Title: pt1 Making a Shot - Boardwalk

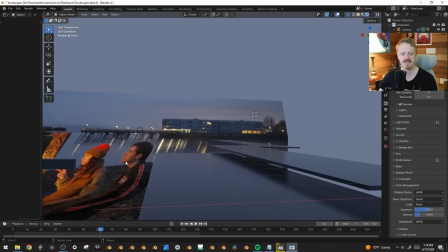And typically with these render settings, I should not be seeing any fireflies at all. But that's because in general, Blender's pretty good about optimizing the path tracer so that as you're bouncing light around, it's always trying to get to a light source. And that's how it knows how bright something should be. Like, it isn't just bouncing the light around in different random directions.
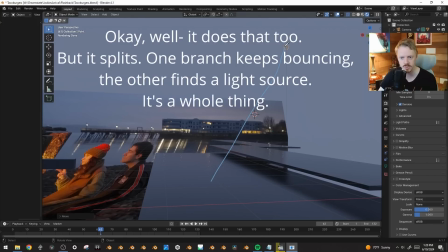It's always trying to optimize it so it's going towards the light source so it can see how much illumination is going on. But in the case of a video texture, it has no idea where the bright parts of this video are. And so it's just bouncing randomly onto it and being like, hey, what's up?
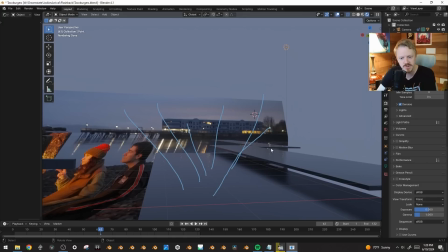And 1 out of every 1,000 maybe hits this light and goes, oh, that's really bright. And so that's why you're seeing those little fireflies kind of down below.
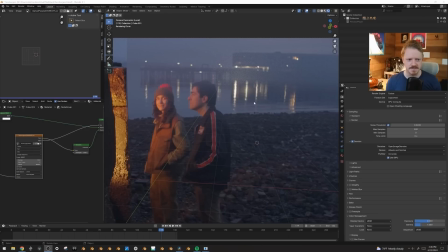Just a thing to be aware of if you're doing this process. And jumping ahead a bit, but I ended up tackling this because you can see once I added the volumetrics, the video texture was kind of creating this sparkly kind of firefly city over here. And the biggest wait with render times is usually waiting for those fireflies to resolve.
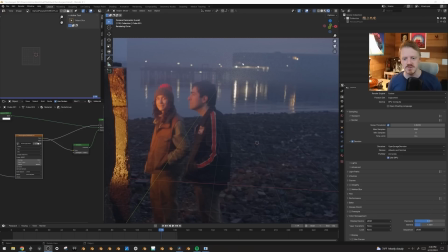And I found if you can just avoid the few things that generate the fireflies to begin with, you can get away with having very low numbers of samples and getting really fast render times. Like, a lot of times I only have like 500 to 1,000 samples or whatever, and my average frame can render in like 40 seconds. Like, I'm rendering on a 4090, but still, like, render times don't have to be bananas.
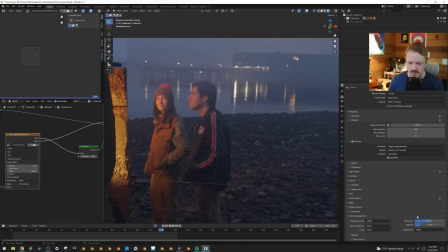And the reason these fireflies are here is that these white points are just overbright parts of the image. If we turn down the exposure, you can see they're just so much brighter than everything else. So if we can just clamp those overbright areas, we can basically get the same image but without all of the fireflies.
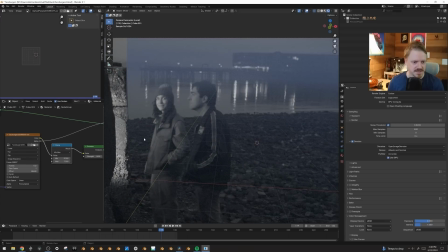And so first, I just put in a clamp right here, but you can see that converts it to black and white, and that's because color data is actually made up of 3 channels, red,
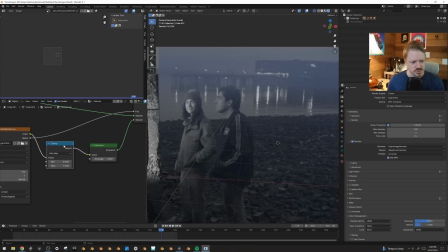green, and blue, with 3 different sets of values, you know, for each. And I don't know if doing math on color data means we're just using like the first channel, like this is the red result, or if it averages all 3 together, but regardless, we've got to separate these out. So let's go converter, separate color.
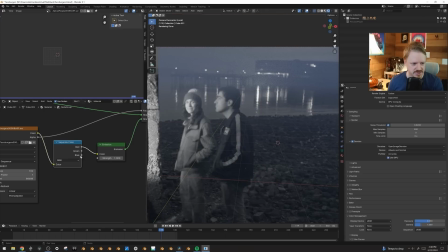Now we're only seeing the red output and the sky is dark, but if we change that to blue, the sky should be brighter and her face should be darker. Okay. Whoa, it's kind of cool. So let's also add a combine color here and stick all 3 of these together. You can see the image is all reforming. But now we can put a clamp on any of these channels.
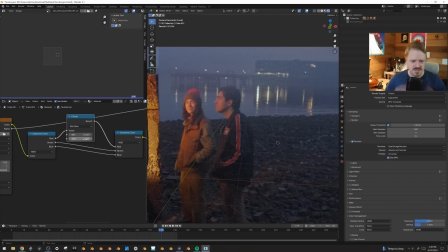Let's clamp it to like 1.5, which should give us still some good dynamic range, but without having things, you know, blow out quite as much. I'm just going to paste that onto all 3 of the channels. And if I select these and hit M, you can see the Firefly City appears and disappears. And so it's like slightly less accurate, except I didn't actually need to have these lights interacting with the haze to begin with.
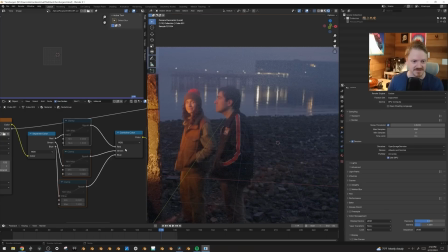And so in this case, this is the trade-off I'll take for significantly faster render times.
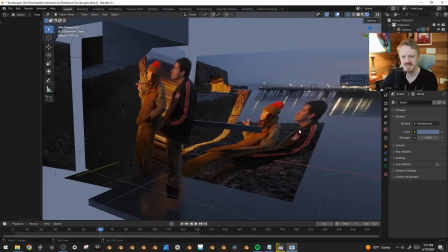And okay, for lighting, that was as easy as just loading in the footage here, going to the sky settings,
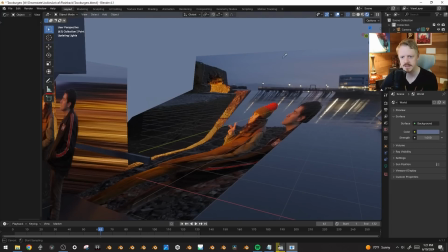clicking color, using the eyedropper, and alt dragging around the color sky I wanted on the footage. And if you hold down alt, it'll just average out all the values you drag over. And so that means we've got basically the right color sky up here.
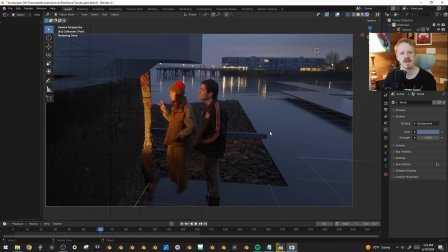But one thing I talk about a lot is if you're ever trying to make natural light feel intentional, it helps to take some of it away. One way to make things look, you know, cinematic or on purpose is to be shooting towards the light, which means a lot of times I'll add an overhang or something like that to a scene like this.
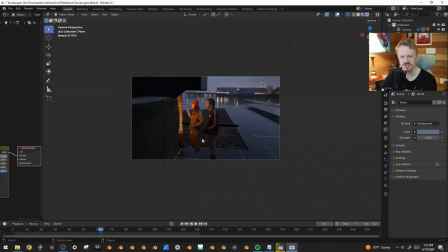Literally just like that, to put the foreground in shadow and the background a little bit lighter.
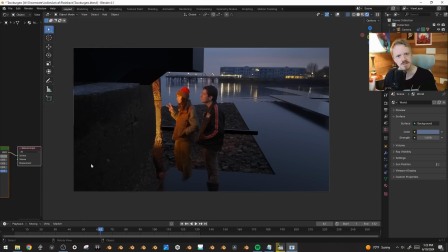And I keep noticing this in films where I really like the cinematography, especially like with naturalism, is they're always shooting towards the light where the sky is the brightest thing and the foreground's the darkest, because it means every layer of the shot is you get to experiment with silhouettes and forms and things which still read really immediately.
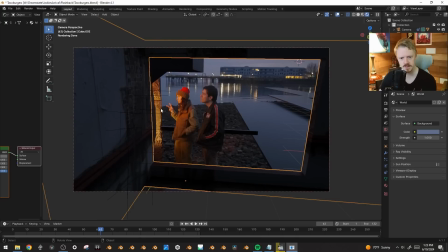So because of that, I put kind of a foreground window here, which also helps hide the fact that they, you know, the tracking didn't really give them any feet.
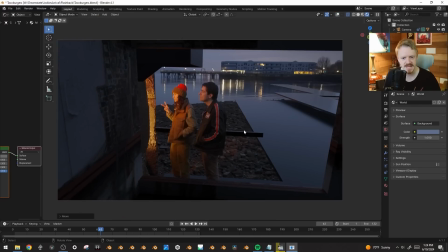Maybe I'll bring this a little bit closer too. And the last bit of kind of setup work I'm going to do is try to match this lighting.
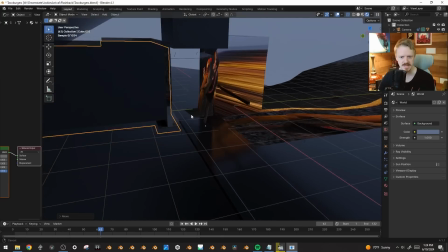So where's the gap? Yeah, they're talking in this gap here.
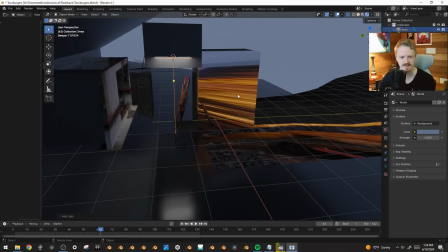I'm going to create an area light that's about that size, stick it back in there.
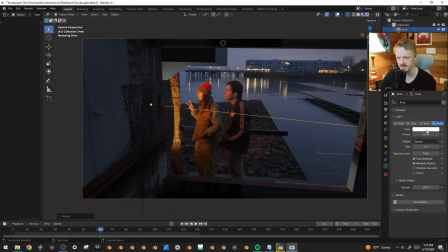And then I might just eyeball the colors, because on them it looks yellow,
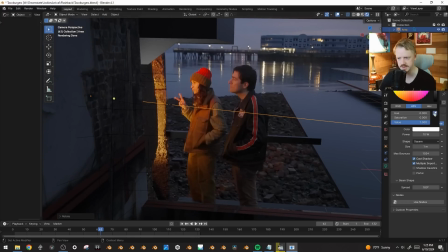but on the background it looks kind of red, and I could alt drag and do that kind of thing on here. Actually, you know what?